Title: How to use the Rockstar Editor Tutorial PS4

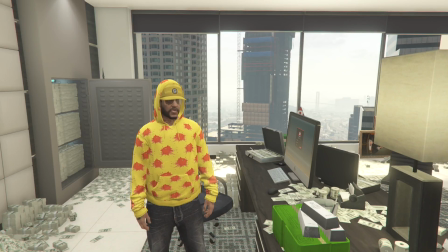What's the deal, YouTube? This is Dab Doulem of 2FIC Gaming HD, and in this video we're going to show you some quick tips, basic common camera movements in the Rockstar Editor. Let's get this shit started.
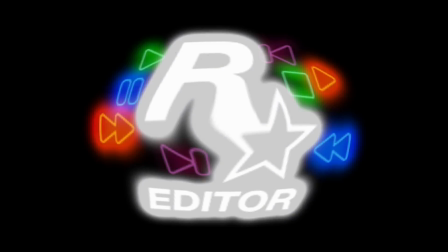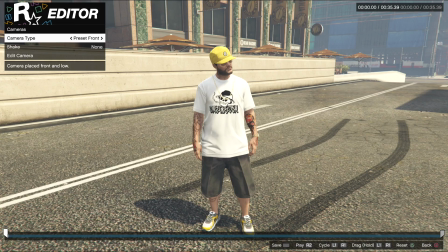So now, we have a few different camera angles.
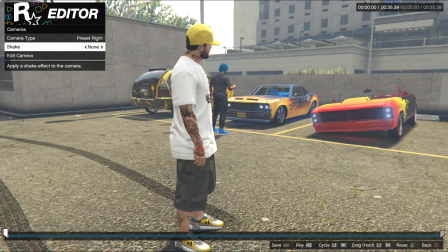We got the front angle, the back angle, the side angle on the right, side angle on the left,
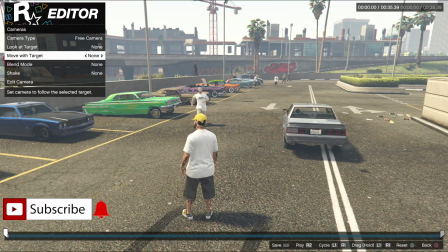overhead, basic camera. I always use the free camera because I like to manipulate the camera
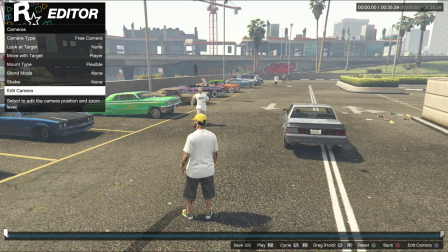how I want it to be, not how the game is, and I don't want it to be anything like the game.
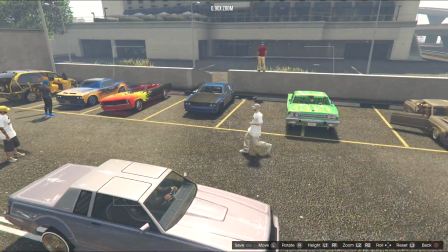So see, you got free movement all around.
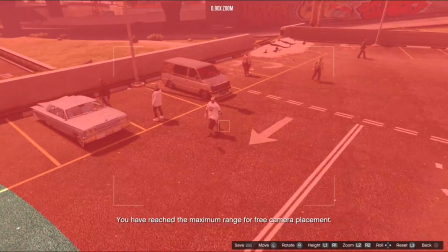It's great for taking pictures. See, that's the barrier. When you hit that red wall, wow, it can't go any farther.
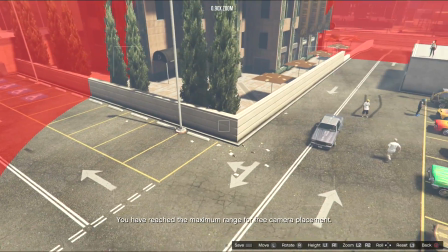That's the farthest it can go from your character. So you can have the camera anywhere you want in there.
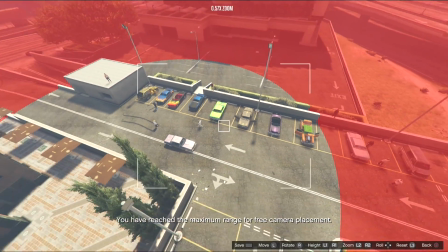You can bring it all the way up, zoom all the way out, bring it all the way up.
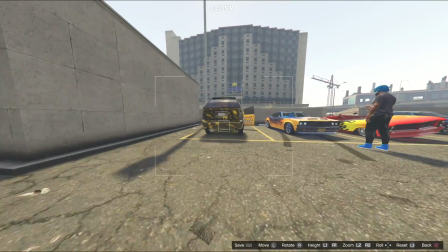That's how far up. I'm gonna put the camera where I want it to start at. So right here I'm zooming in with the R2 button.
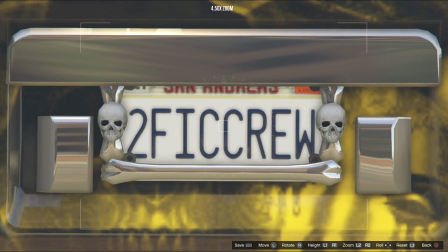Alright, now I got it basically pretty much how I want it. Right now I have it locked to my player, so it's gonna move when I play the thing.
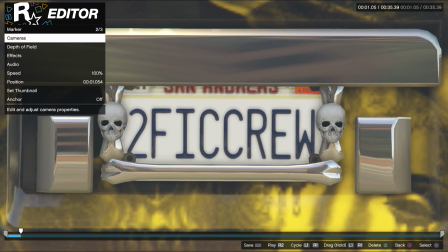So right from there I set the marker how I want it to be without any blending going on.
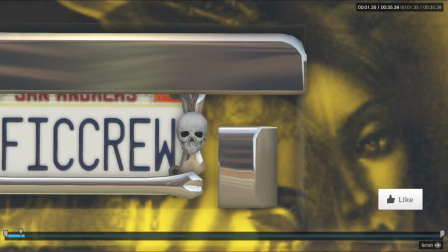So you see that? It just sticks right there. And I'm gonna zoom out a little bit.
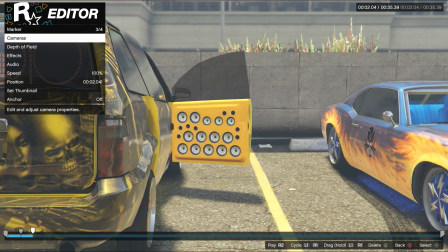Now I'm gonna edit the camera. I'm gonna drag it out. And as I'm moving this, the reason why the camera is moving is because it's locked on my character. So it's locked on the player movement. That's why it's moving. So in this frame and on, it's going with my character's movement.
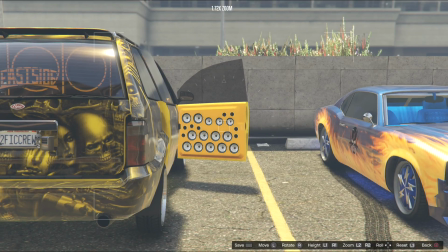So I'm going to zoom out a little bit so I can get a little better picture of the cars in this scene.
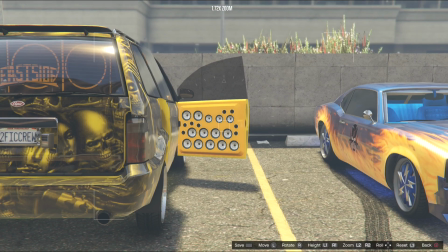You see it looks a little better. I'll put it down a little bit more. Just center the cars in the middle of my screen.
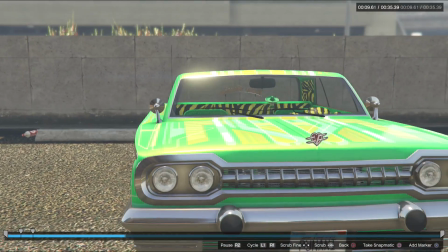So now as we get to over here, I'm getting that license plate cut off.
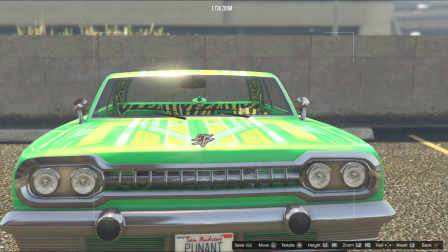So I'm going to zoom out a little bit. Focus it a little more on the cars.
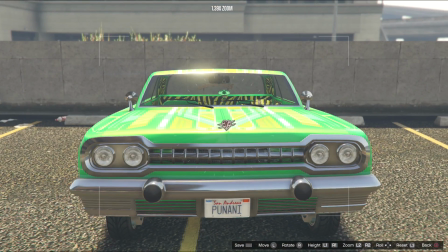So we want to focus on the cars in this shot because this is definitely a car meet footage, and it's a clip that I'm using as a demonstration for you guys.
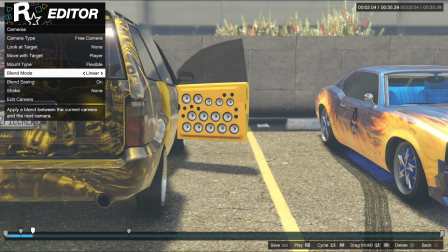So now we're going to blend this mode to smooth. And I recommend this whenever you're not driving in a vehicle.
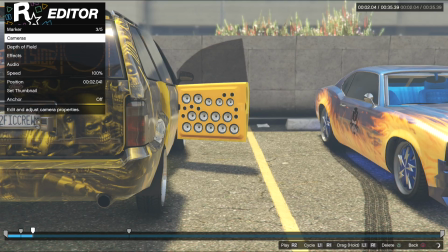Smooth is probably one of the best blending modes you can use when you're not in a vehicle.
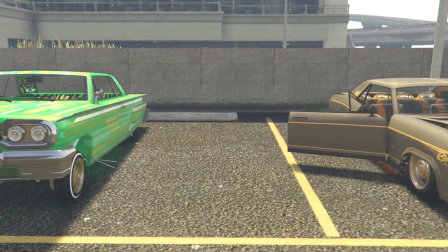Okay. Now it zooms out a little more.
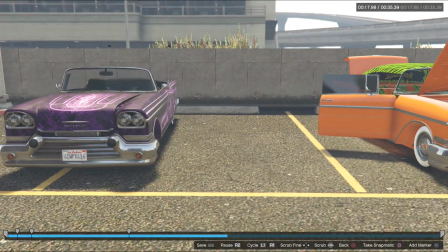See, I don't like how that, I got people coming through the camera right there. I don't like how that looks.
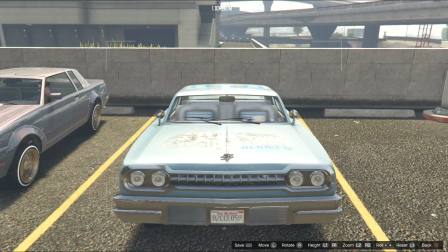I'm zooming out right here because I want to try to center the car. Like I said, my main focus in this video is the cars.
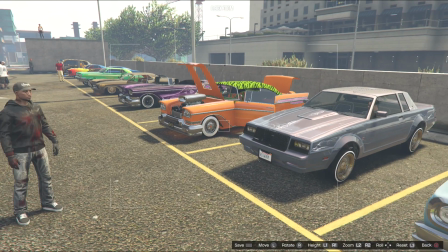So now I'm giving a little twist right here back to the left so you can see all the cars when I'm panning out.
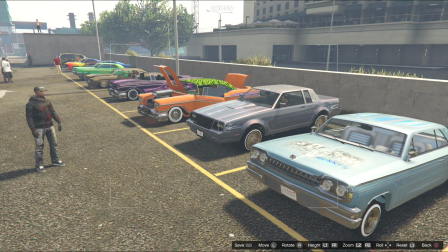So now I'm backing up the camera. I'm centering it just perfect so when I edit it later on in Final Cut,
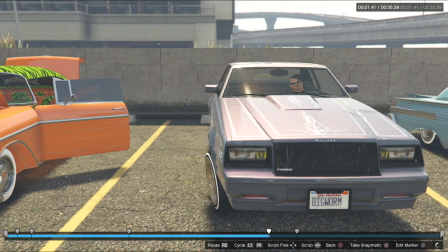I put it all together and it just see how that blends right there.
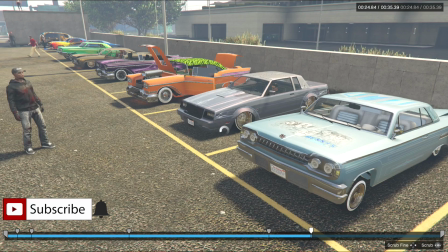Now I'm trying to figure out where I'm gonna put my next marker at. Right now I'm gonna put this marker right here.
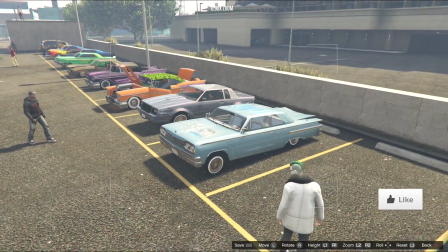I'm gonna bring it out a little bit more so I can bring in this car, that little van.
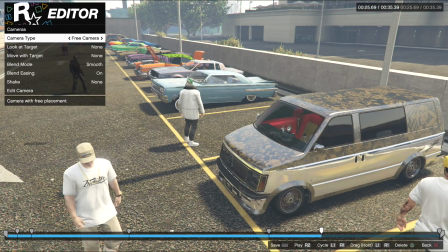Now I want it to go all the way back down to where the cars are at in the beginning.
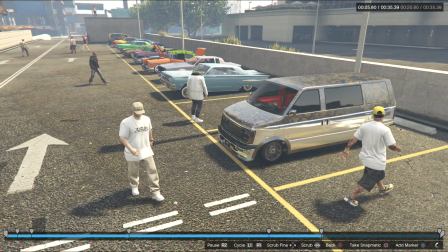Let me zoom out a little bit more on here first and get that perfect spot. You can always tweak it if you want to.
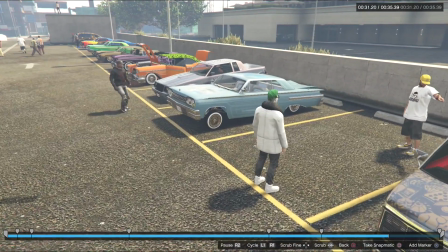If you mess up with a camera angle, all you gotta do is just go back, delete all the markers after your mess up,
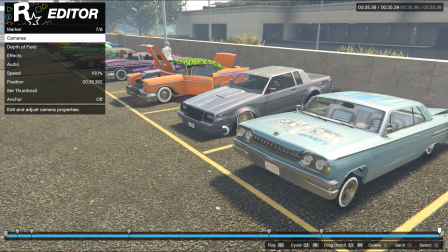and you delete those, go back to your mess up, put the camera exactly where you want it,
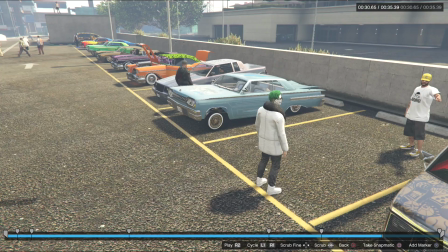and then you're good to go. You see right there, I'm not liking how that's zooming.
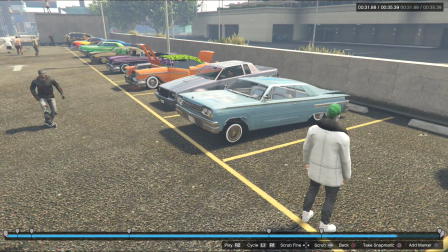It's going a little, I want it to go all the way to the end.
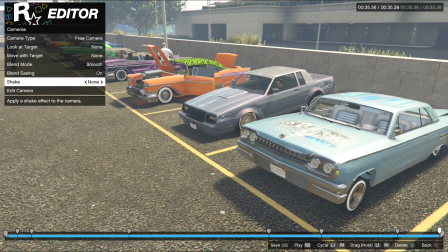So I'm going to camera, I'm going to edit again.
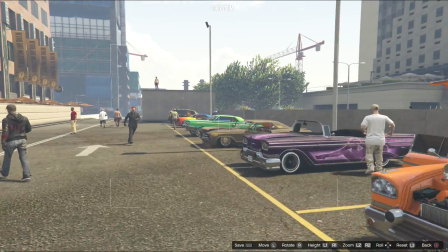Then I'm going to bring that camera all the way down the line.
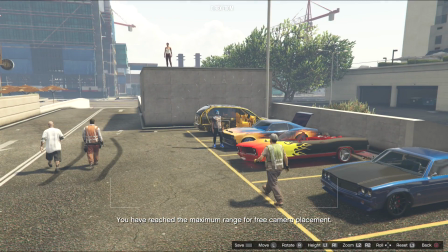Try to make sure it doesn't hit anybody. I'm gonna pick up the camera a little bit so when people are walking by, they don't go through my camera.
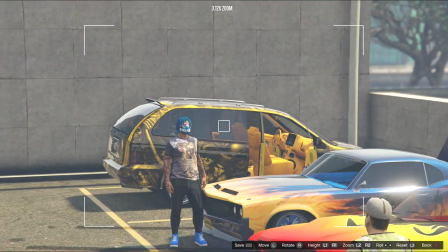I hate that. Right now I'm zooming it in, getting into the perfect spot I want from here.
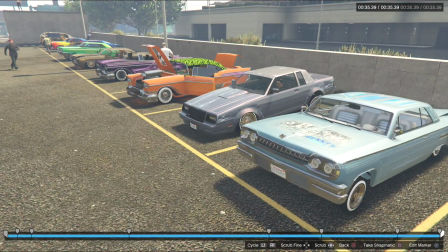So I think it's going a little too fast, so I'm probably gonna slow that down right here.
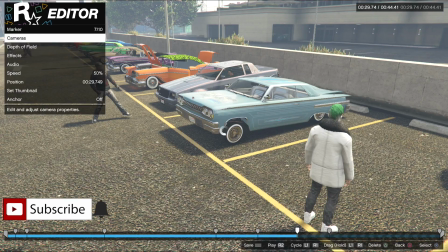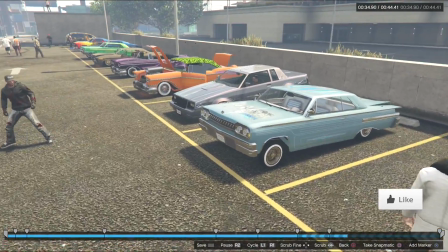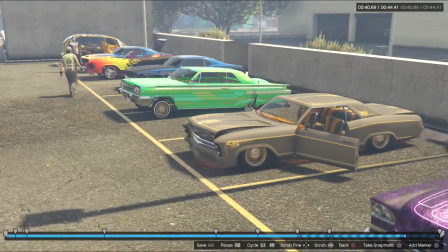And you see how that's going nice and slow. You're getting a good look at all the cars in the video.
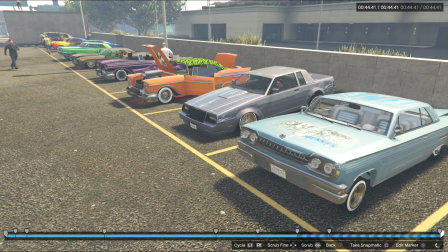You can see them all clearly. That's how I want it right there. So now we're gonna play it.
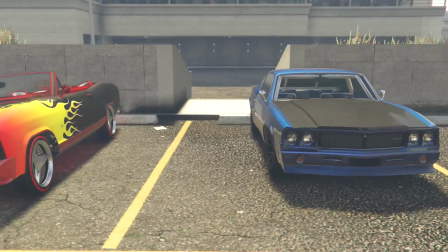Look at that, look at that. Every car in there.
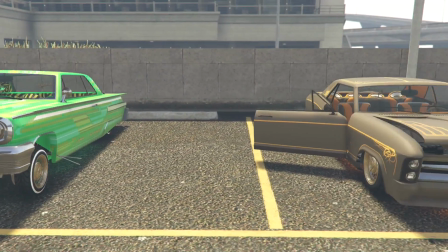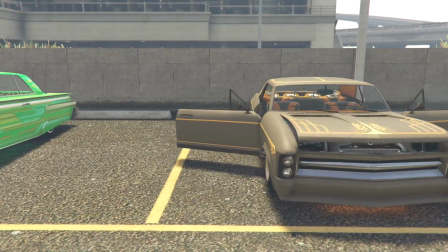I saw something over here. I saw like the guy run through my camera going back, and I'm gonna like tweet.
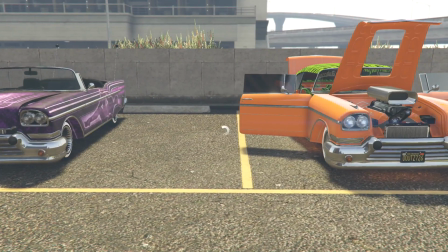Look at that. You saw that guy go through the camera. Boom, another one. That one didn't quite really go through, but it'll bother me.
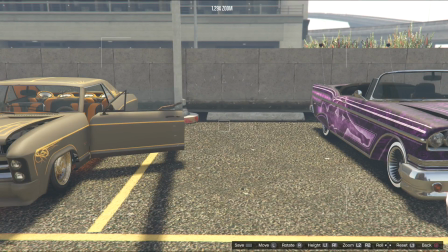I don't like, see right there, that one. We're gonna zoom out a little bit so he doesn't really walk through my camera.
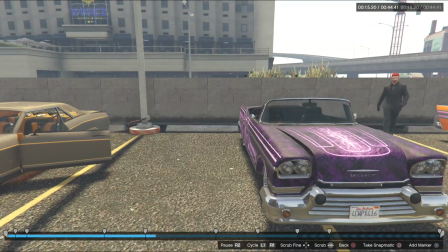Remember, it's on smooth, so it's gonna smooth out. Oh, I gotta set that smoothing.
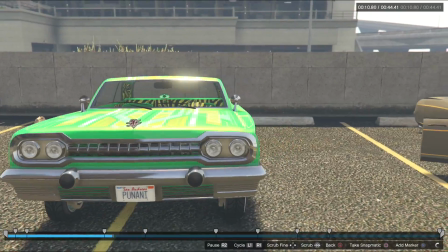I gotta put that over. See, I didn't have any. Now I have it. See, I was zooming out.
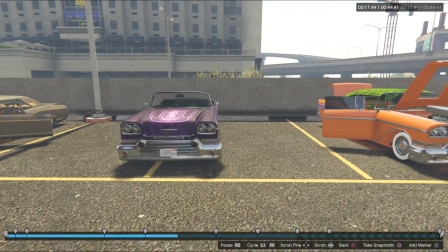Boom, guy walks by, zooms back in. Boom. This guy went right over his shoulder.
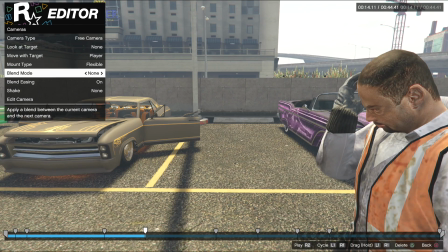Right here, I gotta fix that blending right there. There's none there. Put it on smooth.
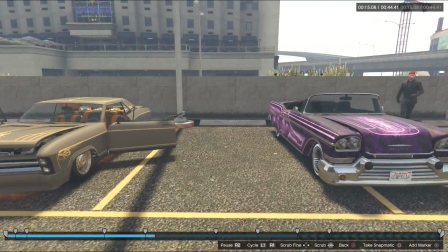Now it's coming out. The guy walks past. Boom. This guy runs behind the camera this time.
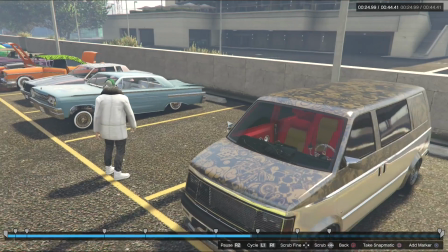And that's only because I put the blending effect on smooth right where he was at. Alright, now let's watch this over and see if it goes through perfectly.
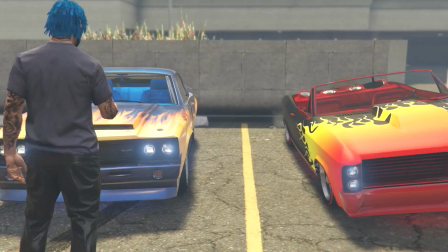Zoomed out, perfect. Going through.
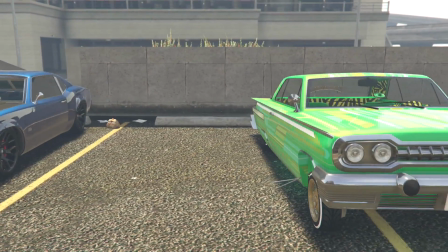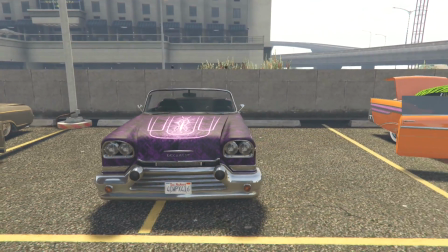Zooms back out. Guy walked past. This guy runs behind the camera now because it was zoomed and it's basically targeted with my player,
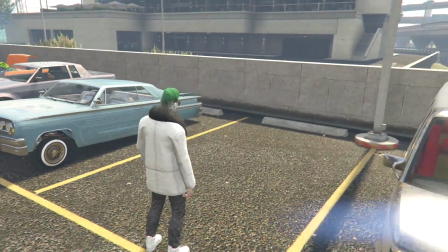so the way it's blending and moving together, that guy went around the camera this time instead of going in front of it.
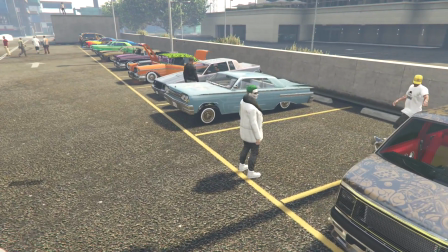That's pretty much the basics of the camera editing. Having the camera work with you, and you can do whatever you want.
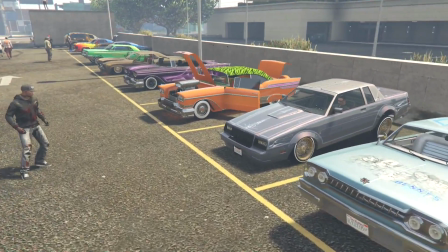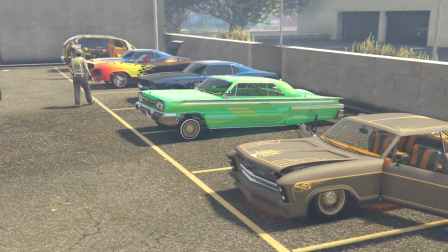Alright everybody, that was our video for today.
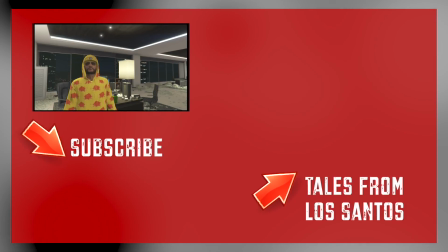We'll be back sooner than later with another Rockstar Editor tutorial.
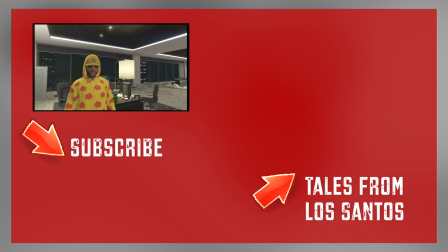That's it for now. I'm Dab Doulem. This is 2FIC Gaming HD. Please hit that subscribe button.
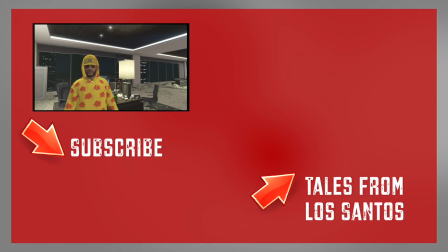Hit that bell for notifications on our next video. Dab Doulem signing off. Peace.